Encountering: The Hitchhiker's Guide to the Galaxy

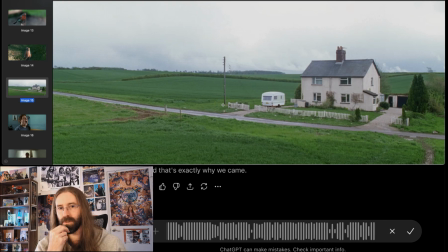16:29 We were talking before about communication and kind of the absence of communication, or the importance of it, and this is communication centralized within the image.
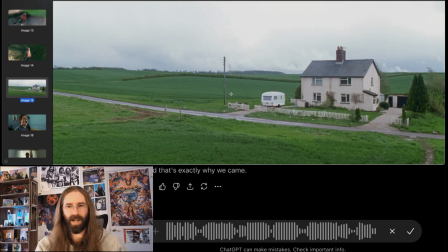16:42 I don't know what to do with it yet, but I think it's interesting. I think it is intentional not to shoot the house straight on here. The idea of presenting it on a diagonal, I think, is, again, suggesting that something is ever so slightly off.
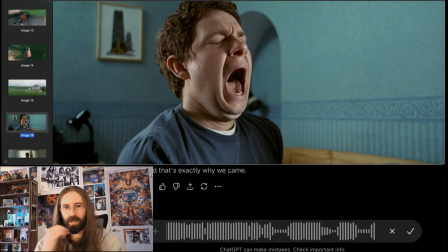16:59 I'll leave this image as is. I can't imagine a better introduction to Arthur Dent than this image, having read all of the books. Arthur Dent he does not have a lot going on, and the use of empty space here is hilarious to me.
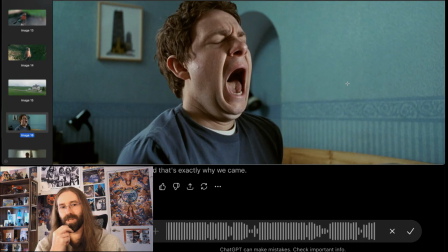17:15 I do think it's interesting, though, to choose to introduce him to us with the color blue after the intense saturation of the image with blue when we were, seeing the early sequence with the dolphins.
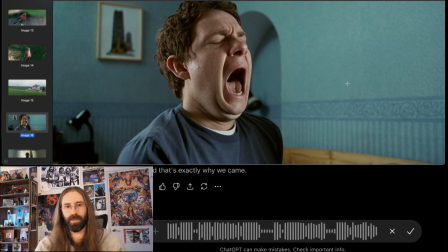17:32 I don't know what to make of that, to be honest. It's a very interesting choice, and it is obvious to me already that the film is making choices. So I think there's something there. Let's continue.
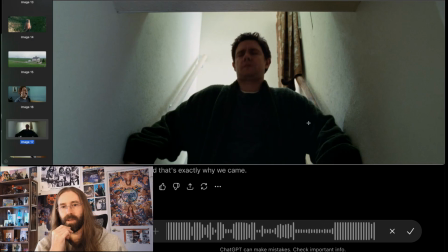17:50 Interesting to quickly follow up with a extreme low-angle shot of him coming down a staircase towards us. He hits his head on the surface here. Again, you have a lot of empty space and kind of suggesting that there's not really a lot there.
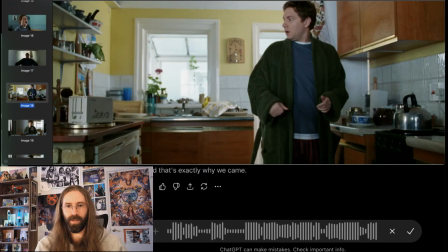18:09 He's just Arthur Dent. But then we get to a more busy space where we see his kitchen. And well, I guess one thing I'm noticing is his costume design really is suggestive to me of the planet Earth.
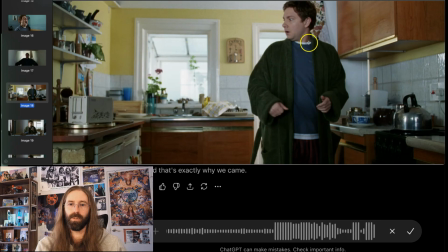18:28 Green, blue, the white shirt underneath, if that is a separate shirt, I think it is, almost like evoking the clouds. That's interesting to me. And I mean, obviously Arthur is very much a representative of the planet Earth, so I think this choice of color here is deliberate.
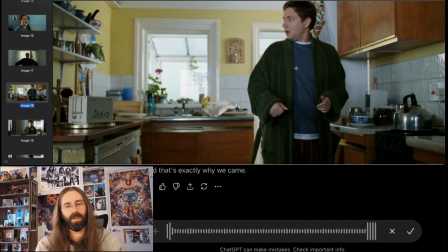18:50 I guess something else that I'm noticing here, because the observatory directed my attention to windows, this is where it can be helpful. I am noticing how the composition, the lines, really do seem to guide you towards this window.
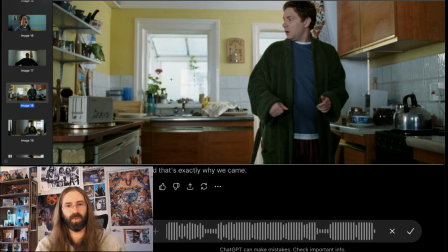19:09 And when we look through this window, there isn't really a lot out there. But again, there is this sense of us being inside of a space, and then there is a space beyond that space,
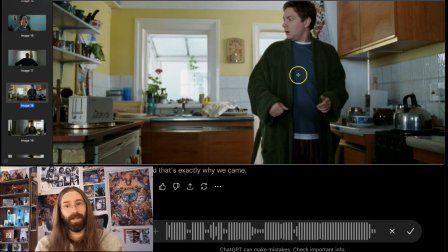19:22 which, no, I mean, obviously that makes sense, because that's going to be his experience going into this movie, right? He's living inside of this space, but then there's all of this stuff beyond it. I don't know if that's the intended meaning, but that's what I'm picking up.
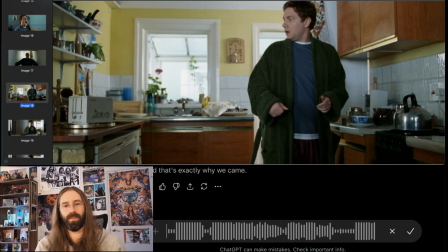19:39 I guess the other thing that I'll say about this shot is this space feels very safe. And he's going to enter into a world that is not very safe. We have another shot here.
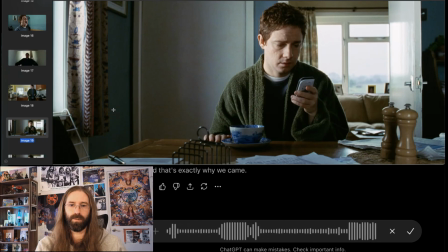19:55 I imagine he's drinking tea. Another perfect capturing of Arthur as a character, not really doing much. Again, empty space in the background. Again, a window.
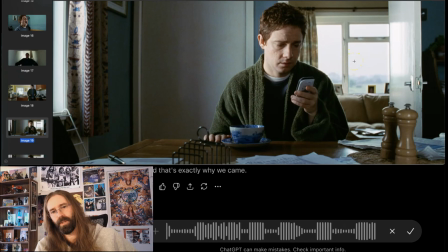20:11 The importance of windows is clearly intentional in the film, but I'm not sure what to make of it. I guess something else I'm picking up here that is interesting is
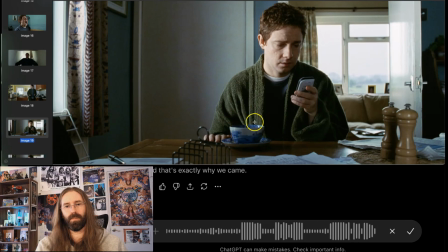20:24 if you imagine the cup and the saucer themselves as maybe a representation of the Earth again, it invites us to consider this idea of there being this large
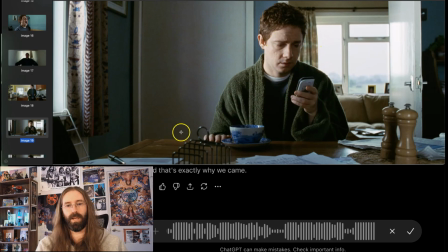20:39 presence and this large space surrounding it. And Arthur's preoccupation with his phone, to me, seems to connect with Douglas Adams as really rendering the Earth as insignificant.
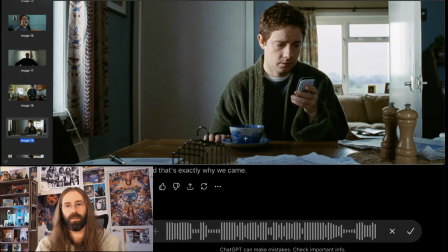20:54 I'm wondering if that's what's been going, if that's what they're going for here.
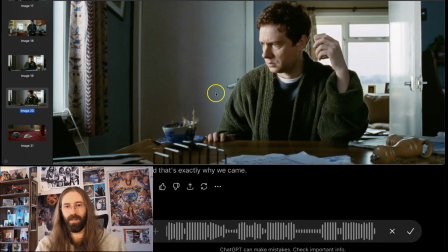21:01 So, in the next image, when the bulldozers come and the Earth or the
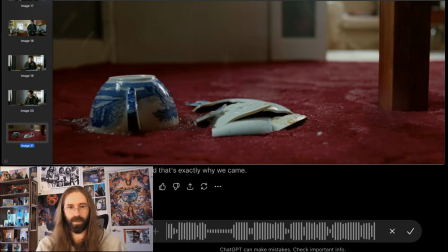21:10 cup rattles off the table and falls to the floor and is broken and destroyed. I guess it isn't the cup that's destroyed, but it's the saucer that's destroyed. I mean, the obvious reading here is this is foreshadowing what's about to happen to the Earth.
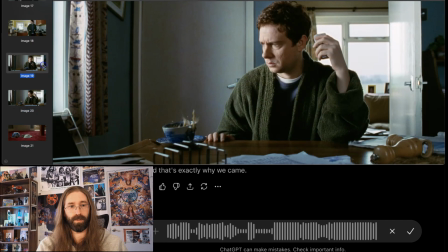21:26 So I don't think it's it's wrong to interpret this as a representation of the Earth here.
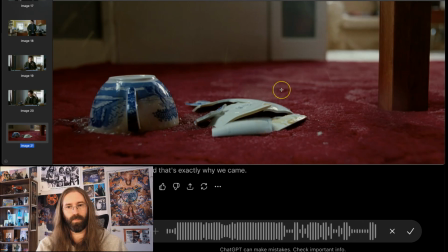21:34 The use of the color red here is shocking. My guess here is what they're going for is perhaps suggesting danger to increase the
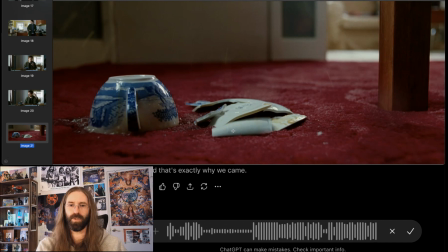21:48 impact that this foreshadowing moment has on us visually because of what happens inherently to us when we see the color red. We as human beings have a much more powerful emotional response to this color than perhaps other color choices.
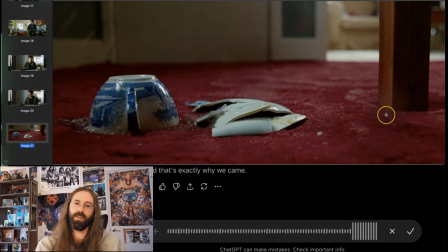22:04 I feel like something else in this image that is intentional is the inclusion of the leg of the table. What this does for me is it creates a hierarchical space in
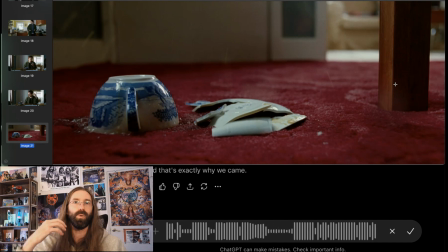22:21 the sense of there being something that we can't see at the moment that is very elevated, much larger than what we can see in this limited viewing of the Earth being destroyed.
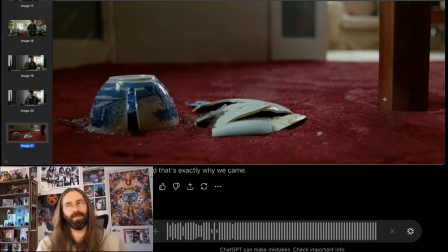22:34 And I'm not putting the right words to it here, but I know the observatory is going to jump on this and find exactly the words, because that's what it does.
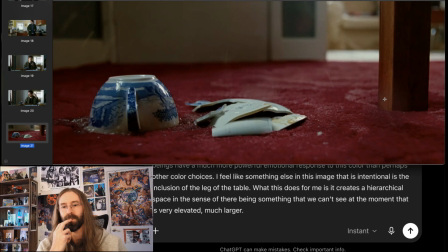22:43 But there's something here. All right, I'm going to continue past this image.
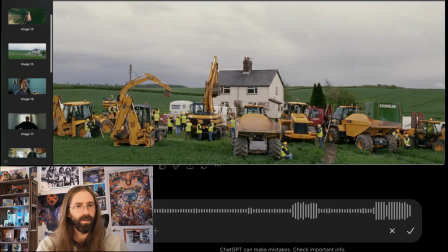22:50 All right, so wait, I feel like we are missing an image here. Oh, no, we're not. Okay, yeah, so we had the introduction of Arthur's house, and now we have the introduction of his house with all of the bulldozers having arrived to perform demolition upon it.
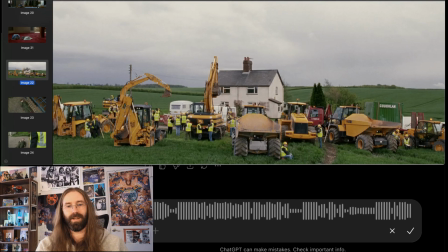23:09 I mean, knowing what is going to happen to the planet Earth and that it is obvious that the bulldozers are a representation of the alien ships that are coming to do precisely the same thing to our planet that is being done to Arthur's house. It's impossible not to associate these machines with those spaceships.
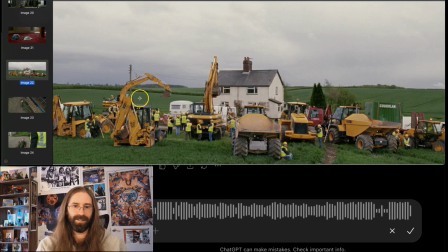23:25 And I love how I don't know what to call this, but these, grabbing claw arms. I don't know. I love how alien this looks when you view it through that lens, which is very much something this film is doing intentionally.
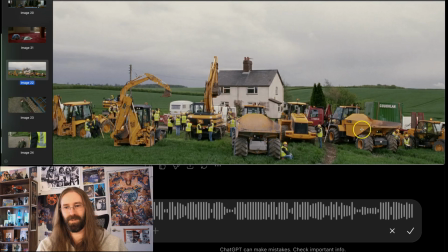23:45 These don't feel as much like bulldozers to me when I look at them through that framing. I know that doesn't make any sense, but it's strange how inhuman this construction looks.
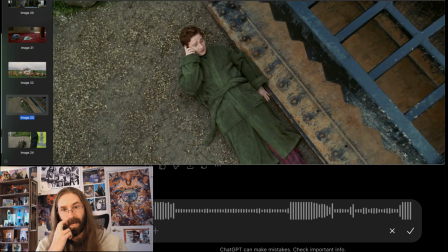24:04 So like Wayne's World, we've got a canted shot again. This one, an extreme high-angle shot looking down on Arthur Dent, where he is lying in front of the bulldozer. Yes, this is a crazy moment. This is what canted shots are often used to suggest insanity. I don't think I need to read more into this.
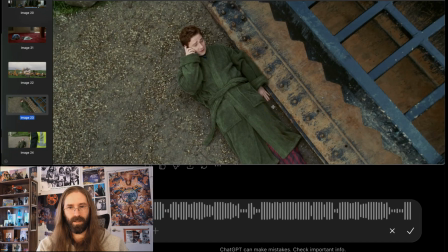24:24 I will point out that the colors we're associating with Arthur here have changed a bit. We've got the red pajamas and still the green robe. These are complementary colors. Not quite sure what to make of that yet, but I'm noting it.